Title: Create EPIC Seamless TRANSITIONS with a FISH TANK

Do you remember when you were little, you would take your straw and whatever drink that you had and you'd start blowing bubbles? Well, what if we took that same principle and applied it underwater for a watch commercial?
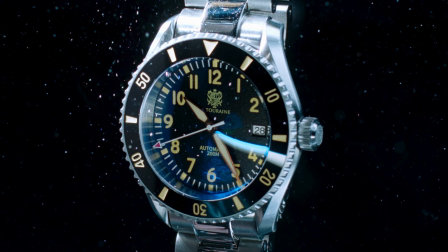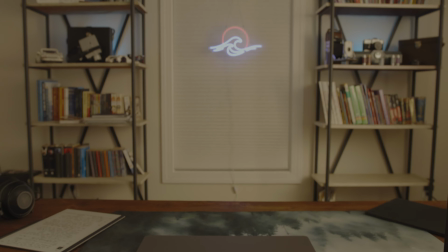So it all starts with an idea. First things first, I had to take into account the needs of the client, right?
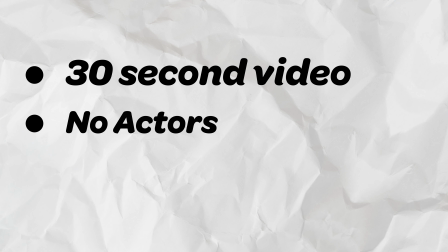So he needed a 30 second video with no actors and showing off the underwater capacity of this watch. So once I got those in place, I then started coming up with some ideas, taking inspiration from Instagram,
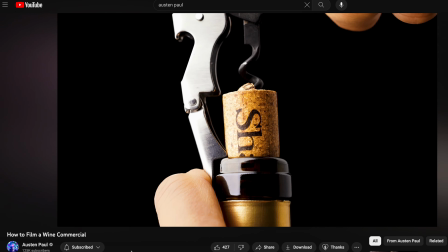going seeing some more typical product commercials, and then taking inspiration shots, lighting, anything I could from those to throw into this. So I really wanted to show the details.
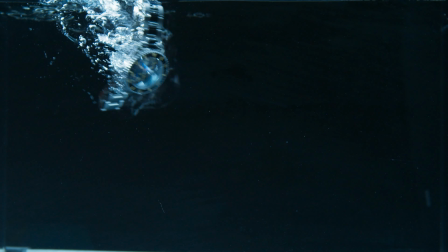I wanted to show the ability that it has to be underwater, fully submerged, up to different depths as well, since it is a diver watch. So once I figured that out, I then started brainstorming a script. For this one, I wanted to have a voiceover so that somebody can actually be talking about the watch itself to go along with the visuals that are playing. The script took a while to finish, but once I finished that, then I started moving on to the shot list. With the shot list, I had some shots in mind, but I really wanted to make sure that I was playing along with what the audio from the script is saying. So that way the video feels a lot more cohesive.
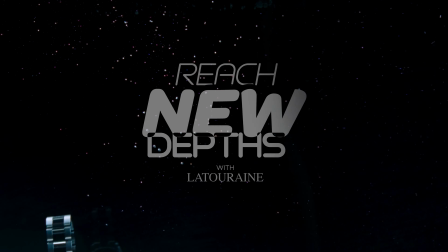I'd be able to cut to beat with the music and have the right visuals show for the right words that are being said. Once I went through and got all my shot list done,
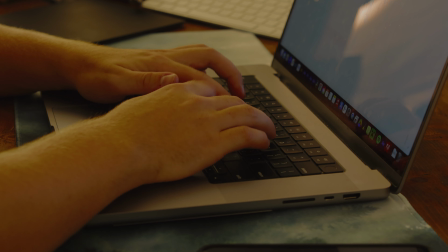I start with the shot ideas and make sure that I get all my ideas written down and then I organize them into the shot list of the ones that I actually want to do. So then we go into the shot grouping and I go by simple, medium and difficult.
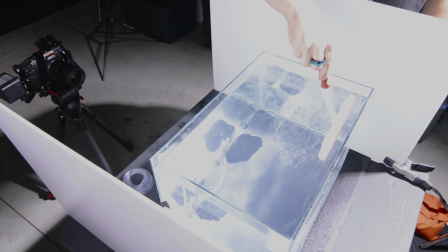So simple can be anything from the setup to the actual set itself to even the camera moves that we're doing. For example, a super simple shot would just be a tripod shot of the watch spinning or even the watch just sitting there. That would be a very simple shot and I would put that in that category. A medium shot would be anything that would be a little bit more difficult and complicated than just having a tripod shot. I stick into the medium difficulty. Now the complex shots are the ones that are very complex, very different from tripod shots.
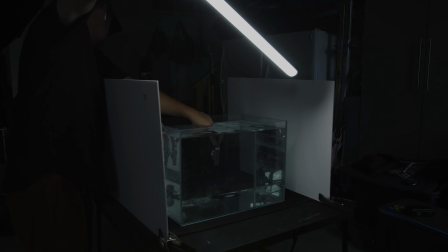They have a lot of moving pieces like camera movements as well as different lighting, maybe different effects, certain practical effects.
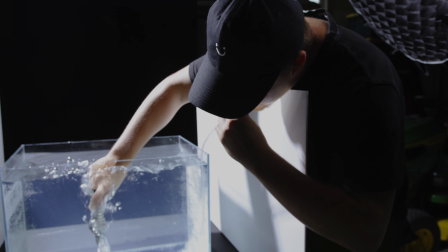For instance, in this video, I'm planning to have little bubble tubes so I can have in-camera transitions instead of doing it later in post. After I get all this shot grouping done, then I go into my setup ideas.
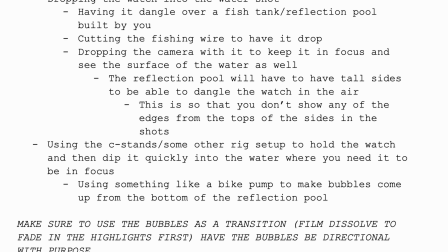So with the setup ideas, these are solely for the actual sets themselves that I will be recording.
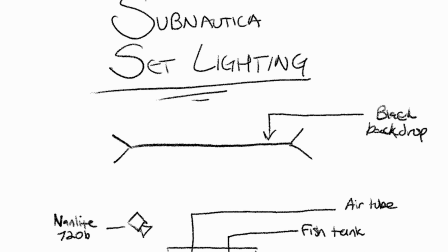I go through and I think about the lighting. I think about where they should be, where the fish tank should be, where the subject should be and how everything should be arranged beforehand. So that way, when I get into shooting, it'll go a lot smoother since I already have a rough idea. Plus, having a rough idea allows for the room to tweak it as things don't necessarily go your way. Problem solving is a lot easier when you have a rough idea of what you would like to do.
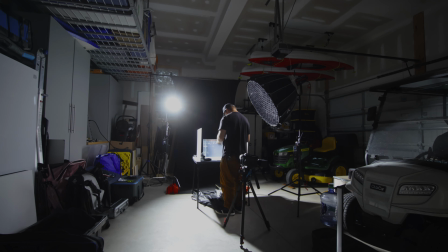So this first setup is going to mainly be the only setup that I use.
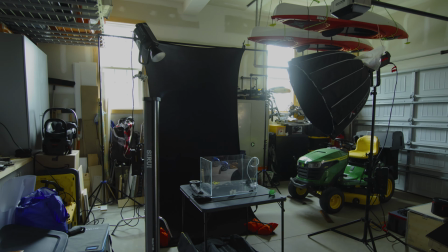I wanted a black backdrop to be in the background that way it kind of looks like just an infinite ocean super dark you know that kind of style is what I'm going for really trying to just focus on the watch alone. Then I'll have my Nanlite 720b as an edge light behind the fish tank in the watch
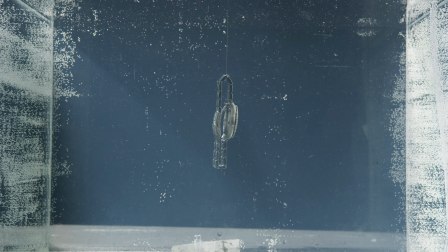shining down into the fish tank to kind of get those water on top of water reflections as well onto the watch.
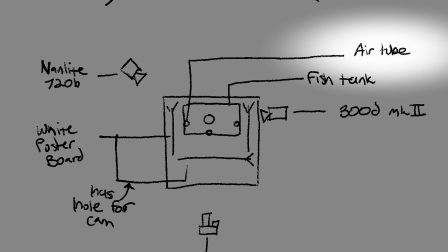Then I'll have three different air tubes attached to the fish tank. I'm going to probably put those on with gaff tape.
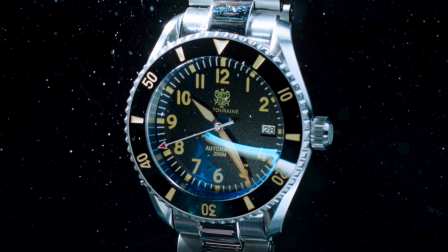So I'm going to have one that's going to be in the middle that will be pointing up to shoot bubbles straight up. Then I'm going to have two on the sides, one on the right, one on the left.
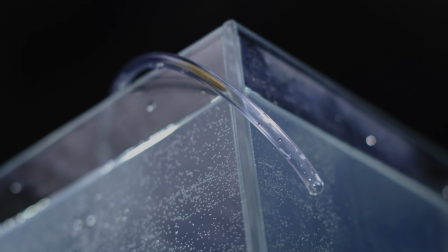That way those will shoot bubbles left and right. That's how I'm going to be doing the in-camera transitions with my own breath in these little plastic tubes that I found at Home Depot.
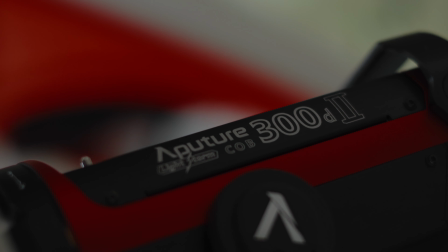Next, I'll have the 300D Mark II as a fill light on the right of the set.
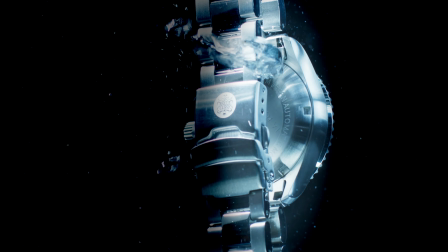That way, it's not extremely dark on one side because of the 720B's power on the other. Since the watch is super reflective, I need a way to cut those reflections. So the best way to do it that I have seen is to get white poster board,
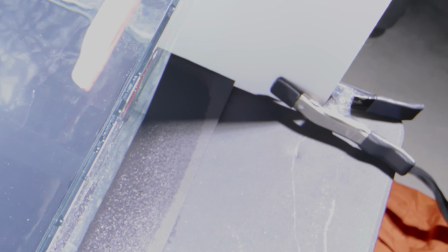get one of those little clips, put it on, put the clip on the white poster board and just set it up and it'll freestand. Now, I'm also going to use my CiroE light bar.
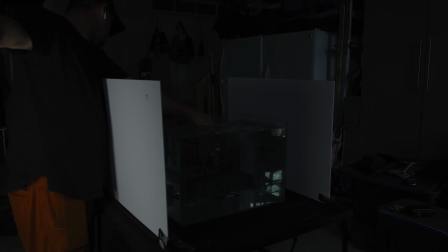So this is an extendable light bar that I have, and I'm going to be using it for that specific rim light shot that I have planned out. Now, the goal is the consistent lighting will help tremendously throughout the video. Plus, it'll just be nice to have the set there so that then I can actually record it after my day job. And the very first thing that I got to do with these sets is get everything put into place and start filling the fish tank.
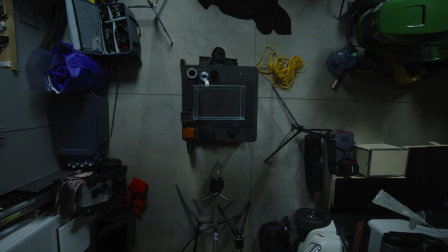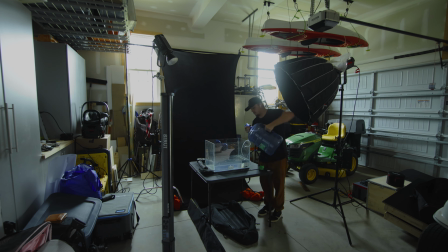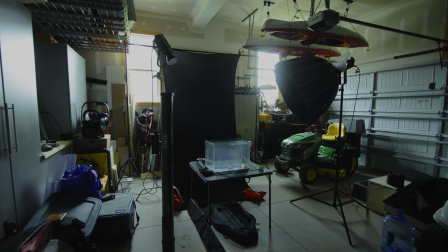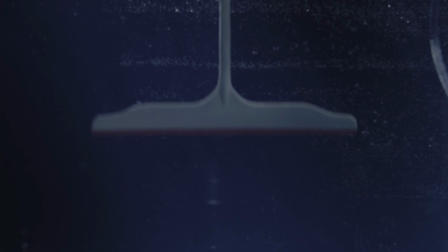All right, so now that the fish tank is full, let's go over a little bit about the setup and what exactly we have here.
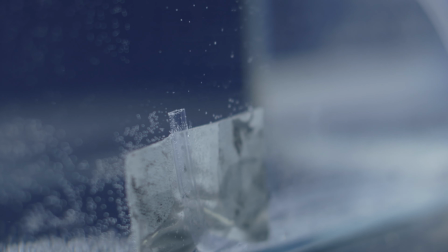Let's start with this tube that's inside of this fish tank right here. So this tube serves the purpose of bubble transitions in the actual video. So this is a practical effect that I'm trying to see if it'll work well, but we have that.
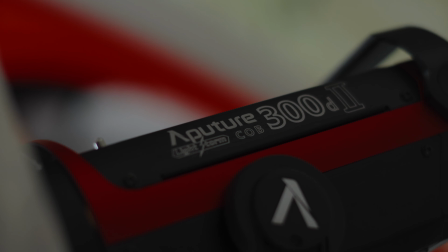We have the tube, which is just held down by gaff tape to the fish tank. Then for our lights, we have the Aputure 300D Mark II with the Light Dome Mark II on it that also has a grid to lessen the amount of spill because I don't want anything to hit our black backdrop.
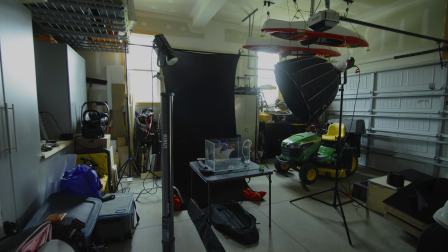Then we have our black backdrop, which is actually a piece of fabric that I used to use in light painting
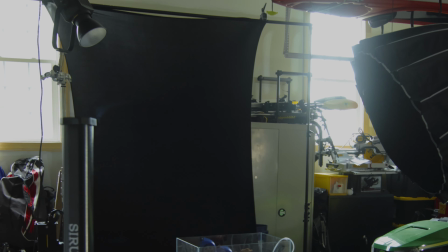that I decided to just put up on my new backdrop stand since I don't actually have a black backdrop.
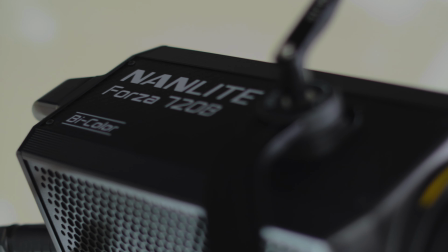Then we have the Nanlite 720B. This one I might need to put a polarizing gel on. That way the watch won't have massive hot spots on it from the reflections of the actual light because I have a matte box that will go on the front of my camera with a polarizing gel that will help cut down that reflection.
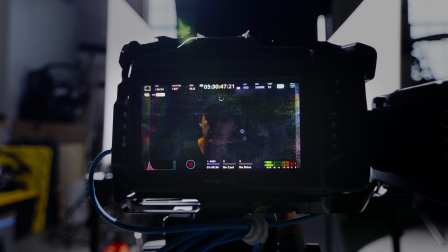All right, let's get shooting. For this first shot, it's going to be a little interesting because I have the watch here, But the first thing that I need to do is have that static shot like I have right now, which just means it's on the tripod, the camera isn't moving at all, and only the subject will be moving.
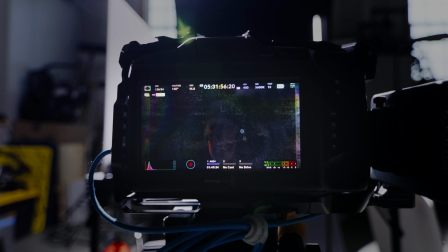But the problem is, this watch is really heavy, so I need to shoot this in 120 FPS so I can get it really slow.
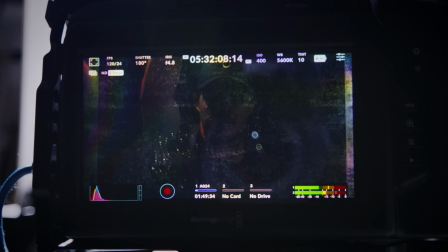It literally drops just like this. So I'm hoping 120 FPS will do the job.
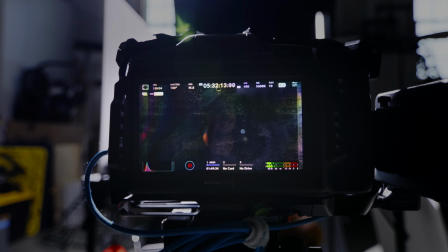But I guess we'll see. Alright, so I did the first test drop. it's as I figured it is way too fast it drops way too fast for even 120
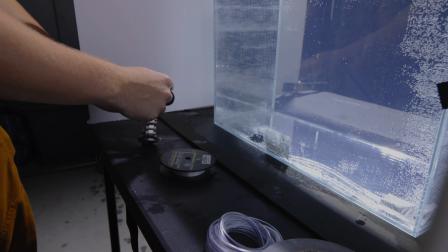FPS so I'm gonna need to do some fan dangling so it's time to bust out the fission wire and see what I can do there if that doesn't work
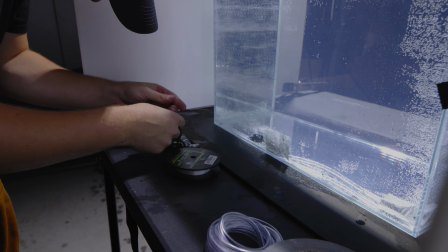I don't know but it's time to time to problem-solve oh
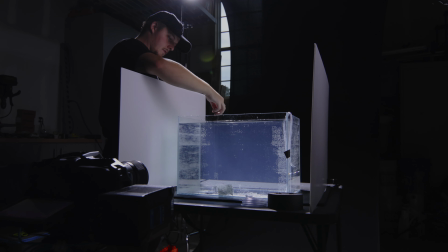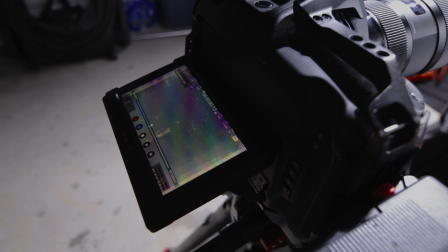that's so cool what I
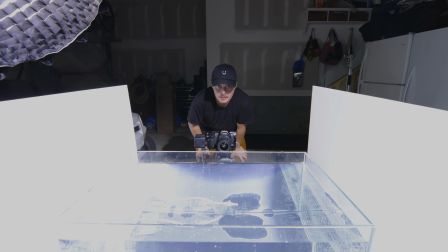like that one a lot okay so So I have the first couple shots done.
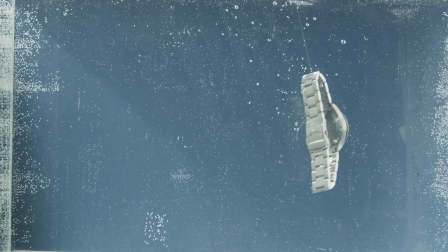Those ones are super simple, but now I'm moving on to the bubble transition stuff.